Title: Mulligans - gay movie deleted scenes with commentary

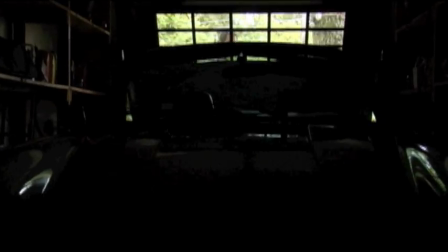I believe if you were to watch this particular scene in slow motion you can see Charlie progressively get taller.
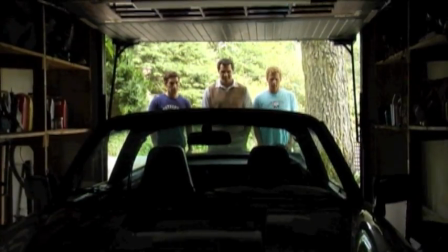We built a ramp for him so he could get out like a munchkin next to Dan and even Derek at 6'2 or 6'3 still looks small next to Dan. Dan's just a big man. But there's Charlie standing on an Apple box. I think Charlie spent about half his film on an Apple box.
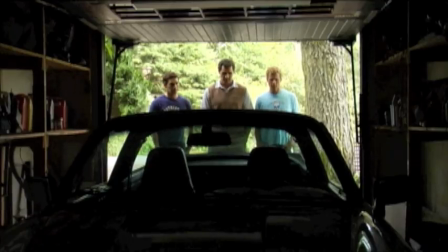Not because he's short but just because Dan's big. Oh well because he's short and because Dan's tall.
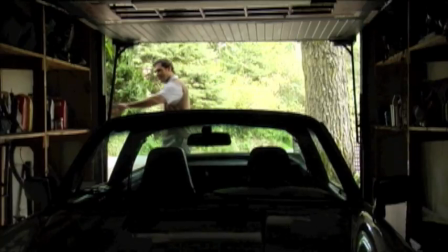But yeah and this scene never made it in because we never revealed a Porsche.
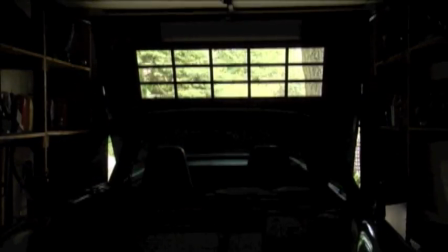So but we did have a Porsche but I don't think Porsche gave us the rights to show their emblem.
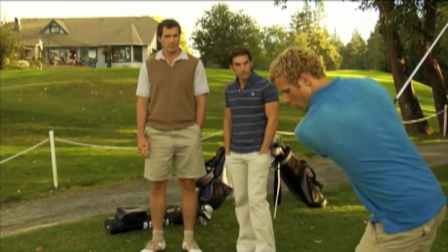This was the last scene of what was the longest day of shooting by far.
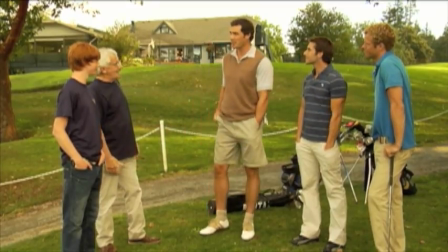And that's Tom Morlone and Caleb Worthy who played Marty and Felix. And this was a lot of fun.
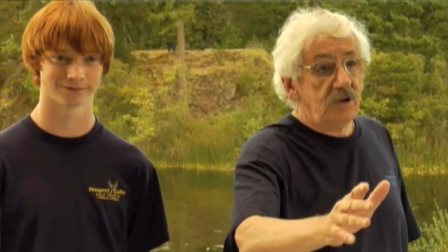We were on the golf course probably a little longer than the club manager probably wanted us on there.
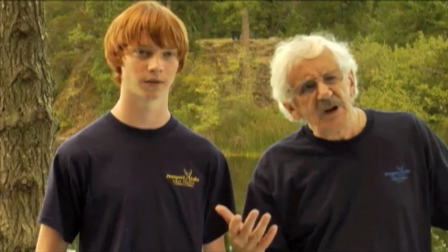We took up a little more holes than they probably wanted us to. And there were still golfers trying to play through on the hole behind us.
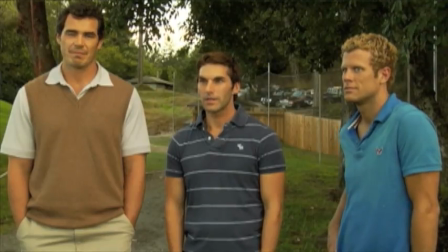There were a group of guys partying after their round of 18 at the clubhouse. The crew was behind the camera on this one.
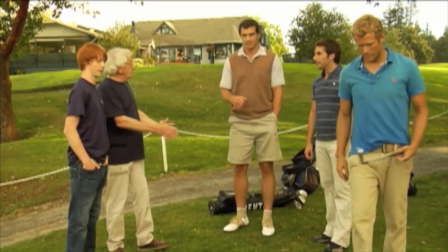A lot of playground laughter and a lot of sophomoric humor in this scene
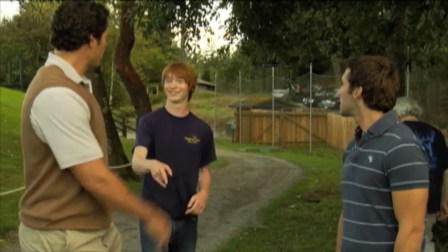and I think it carries over into the scene unfortunately on the cutting room floor despite it being as funny as it is.
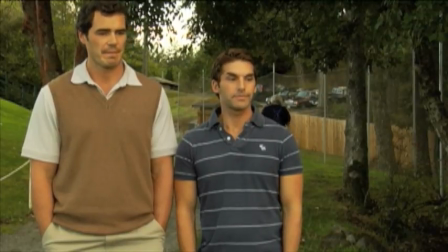And this is a really good moment with Nathan and Chase. I think it's kind of foreshadowing so but we of course find out that they make out and so it's completely okay.
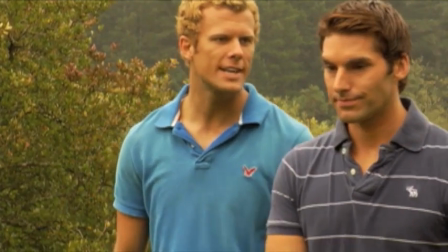That's what we call shooting blanks this scene just didn't make it in because it's just awkward wow
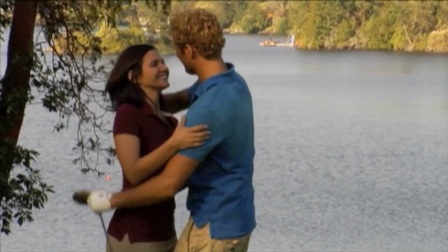there's Bree that maybe this may be my worst piece of
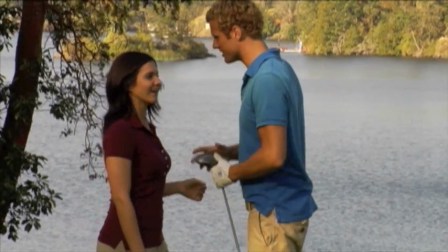filmmaking ever easily it's kind of as if
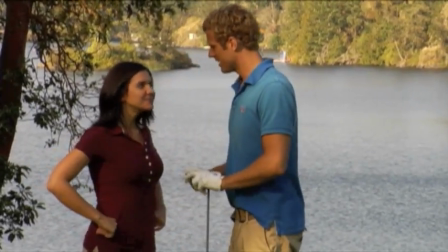a UFO dropped Bree off in the middle of golf course and she happened to be there when
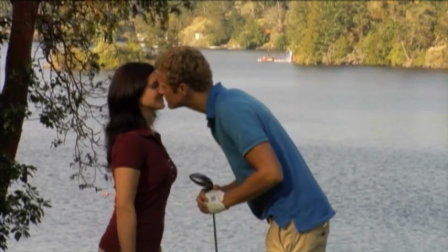the boys were playing golf so that's why that wasn't in there Kind of an abrupt introduction for a primary character.
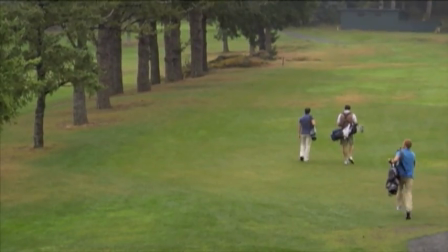But it was good to see the relationship between Tyler and Bree and how Derek and Amy played that, and they had a lot of fun. So at least they had fun while shooting that scene that did not make it.
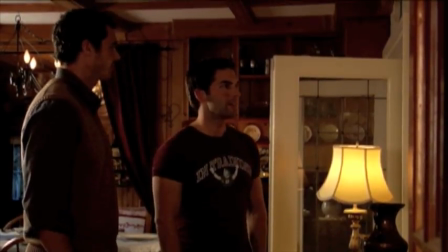The annual photo. Your family do them too?
Well, this scene did not make it in for a number of reasons.
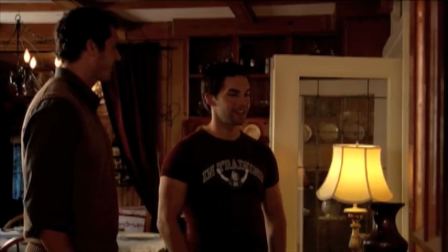Charlie is a man who can grow facial hair really fast, and this was on the first day of shooting.
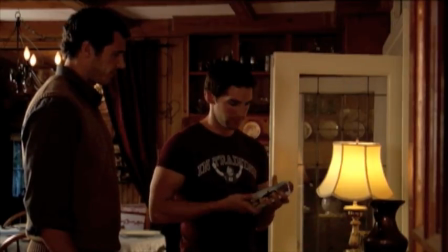And, of course, you don't shoot in sequence, so you oftentimes will do one scene over a course of days.
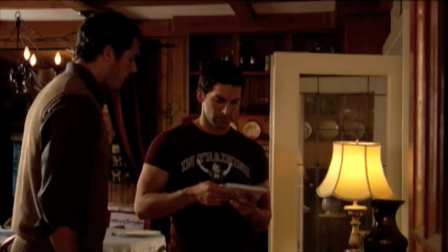And as we were in post, Peter Liptak, the editor, and I,
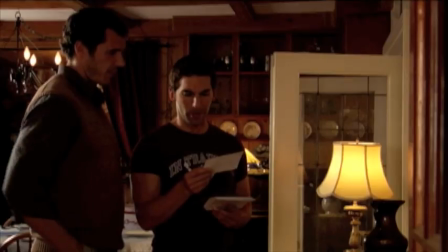whenever we were cutting this scene, We noticed that in the beginning of the scene, at the dinner table scene,
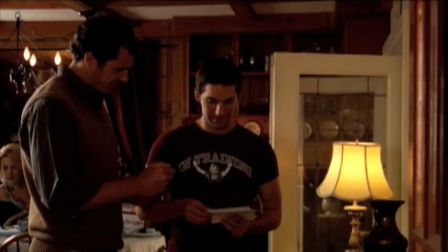Charlie was completely shaven, which is the scene following this.
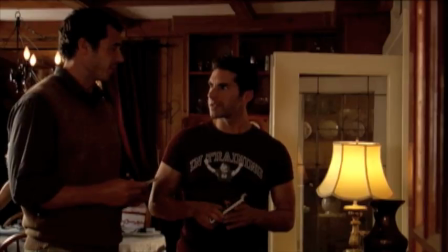And in this one, he has a pretty nice little three o'clock shadow going on.
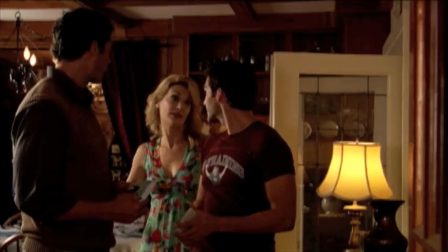So, for all you actors out there listening to this, just shave all the time, I guess.
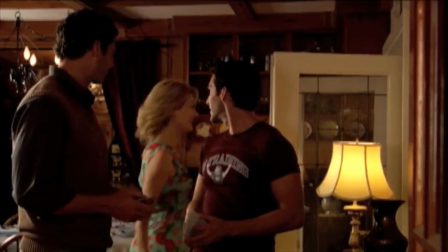Or don't grow hair like Charlie.
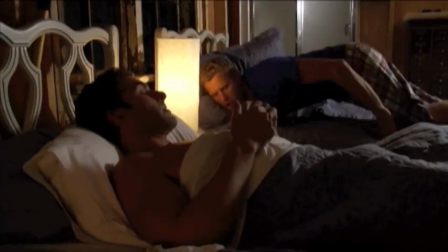well um there's the same amount of risk reward in shooting 35 millimeter shooting film as there is shooting hd or
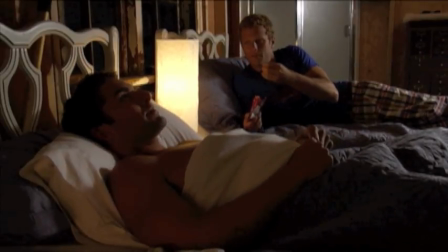any kind of other uh i guess digital format of filmmaking and we lost
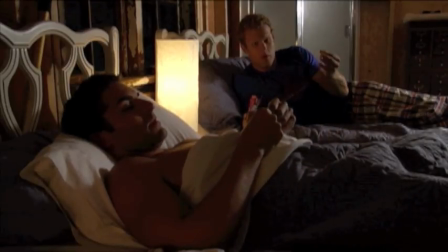some footage and one of the pieces of footage we lost one of the scenes that we lost uh was
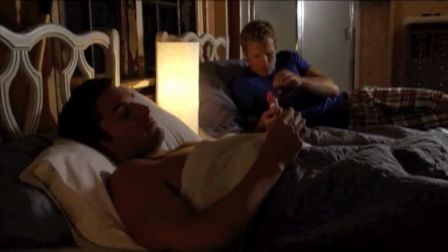a hot tub scene and the first thing that uh derek's character tyler says in this scene that we're watching right now is hey
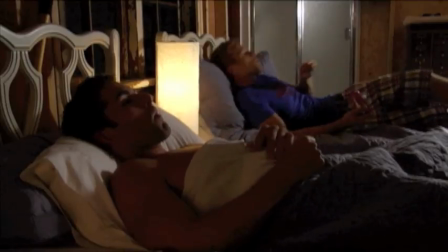man what happened to you at the hot tub and although we all like this scene and agreed that it was good for their relationship we just thought we'd be throwing
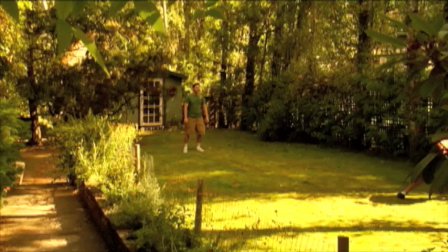the audience a curveball with there not being a hot tub yeah uh
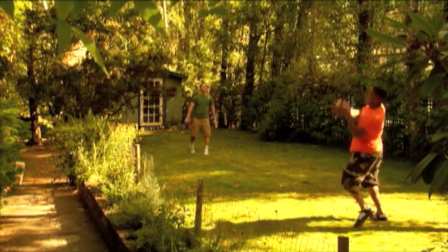jared um as i mentioned in one of the earlier
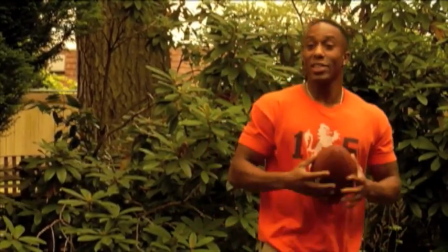scenes uh we had lost some footage and one of the scenes that we had lost was a re um was
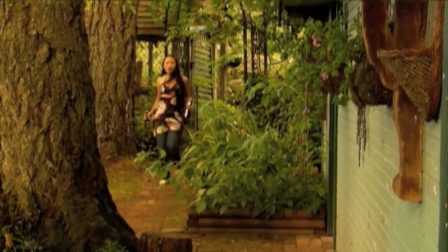the blossoming relationship between these two guys and so whenever we
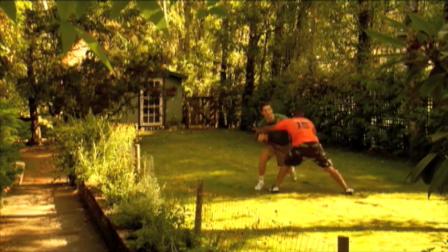were going get ready to go do reshoots we kind of went back and forth on whether or not to make Jared gay or make him straight and
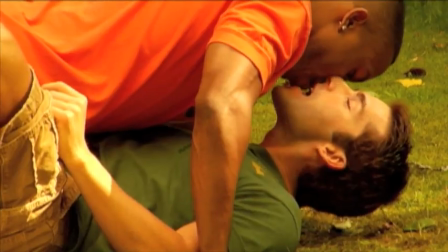as you can tell in this particular scene he would have definitely been gay so whenever we decided that he was going to be straight we of
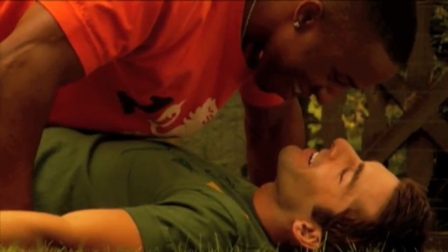course had to nix this scene and I really liked this scene though it was a lot of fun to shoot
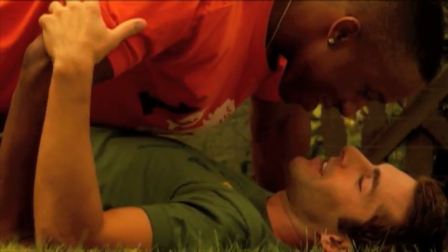and that front yard was was filled with dog defecation so
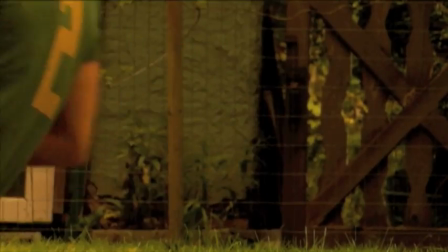these guys really were troopers to do this scene there's Nathan looking for a
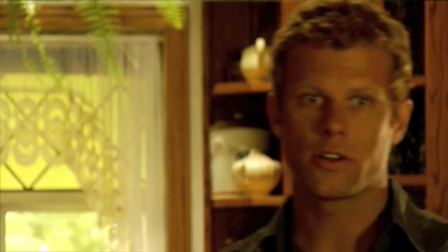boyfriend can't find one but he's about to and
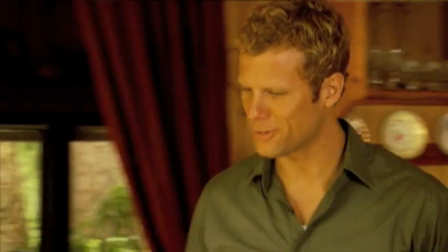this scene well it was raining this day and the scene before it was
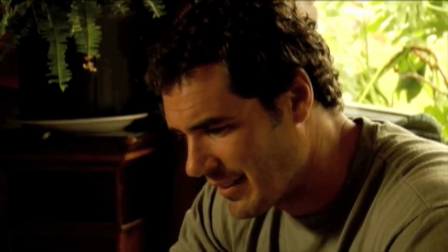beautiful and sunny and the scene after it was beautiful and sunny and you can actually see rain falling behind Dan's.
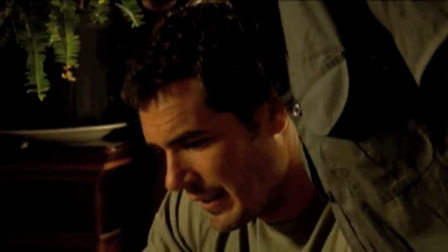It's a really nice scene of course. Derek and of course Dan really do a wonderful job.
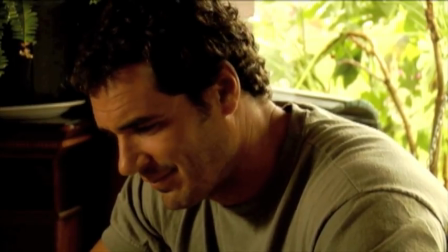But it just didn't fit. Just didn't match. Can't go sunny, rainy, sunny. Oh, mom and daughter golfing.
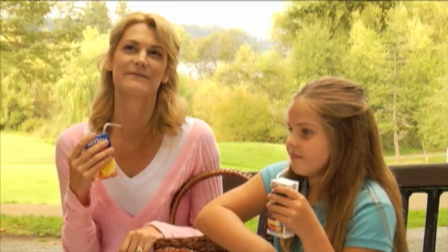Nothing straighter than a couple of lady golfers. This is on the soundstage in Victoria. Derek and Charlie on their spare time actually did that backdrop.
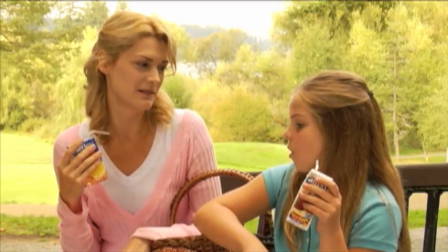It looks fake, doesn't it? Actually, This scene just didn't go in because we know they're playing golf,
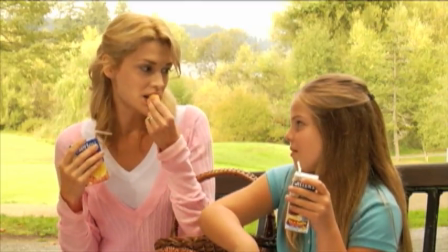and we're trying to get to the crux of the story pretty quickly, which was, of course,
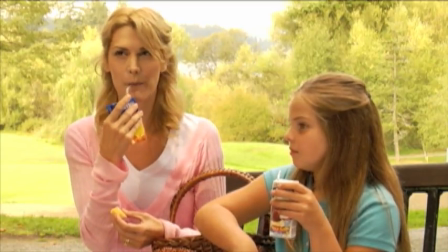Nathan and Chase being seen by Stacy.
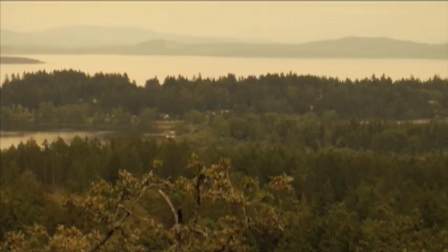There's the beautiful Pacific Ocean, and a lovely tree line, and Dan's butt.
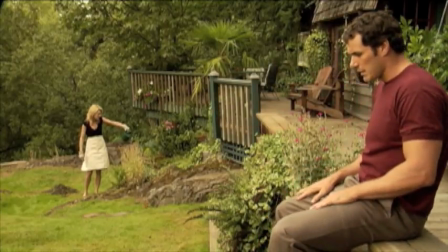Anyway, this particular scene did not make it into the final cut.
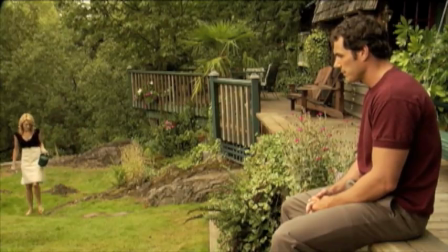But for a number of reasons, mainly being technical issues for sure,
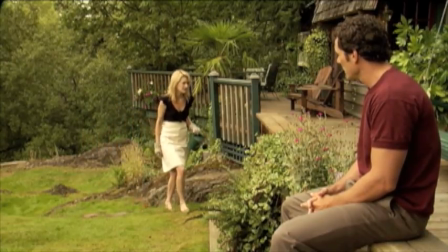ranging from our location directly being underneath a flight pattern for the local airport,
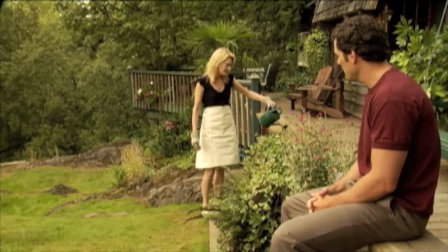for there being a dog kennel across the street. And note to future filmmakers, if any of you are listening to this,
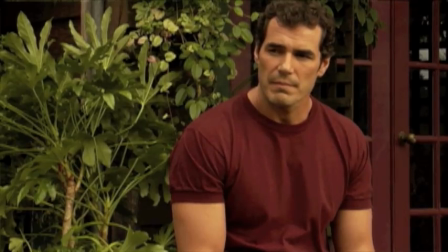those two combinations don't really make for a good sound environment.
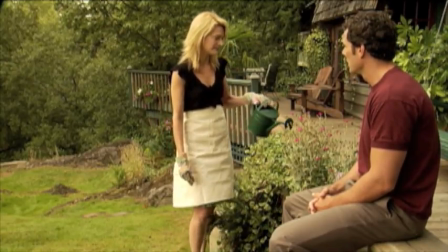And we tried to do ADR. We tried to get Taya into an ADR session, and we did.
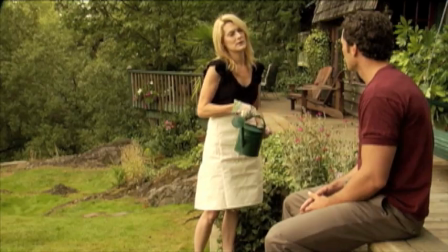And it still just didn't match. We couldn't find a good sound match for Dan's dialogue with hers.
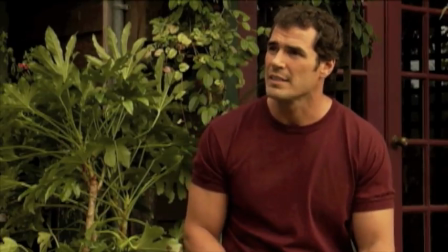And we kept going back and forth, really trying to make it work, and it just didn't.
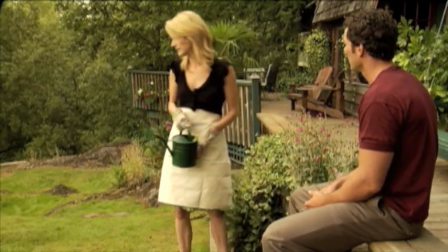It just looked really unprofessional, I guess.
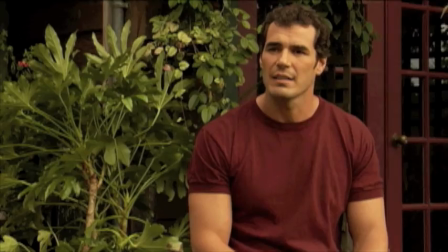That would be the main reason why it's not in there. But it's still a really pretty scene to look at, and they did a wonderful job.
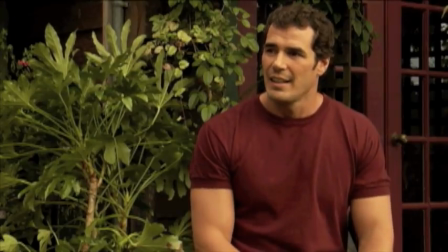This was a day that was early on within the shooting schedule.
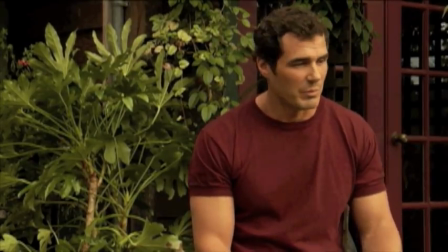I think it was like day two or day three.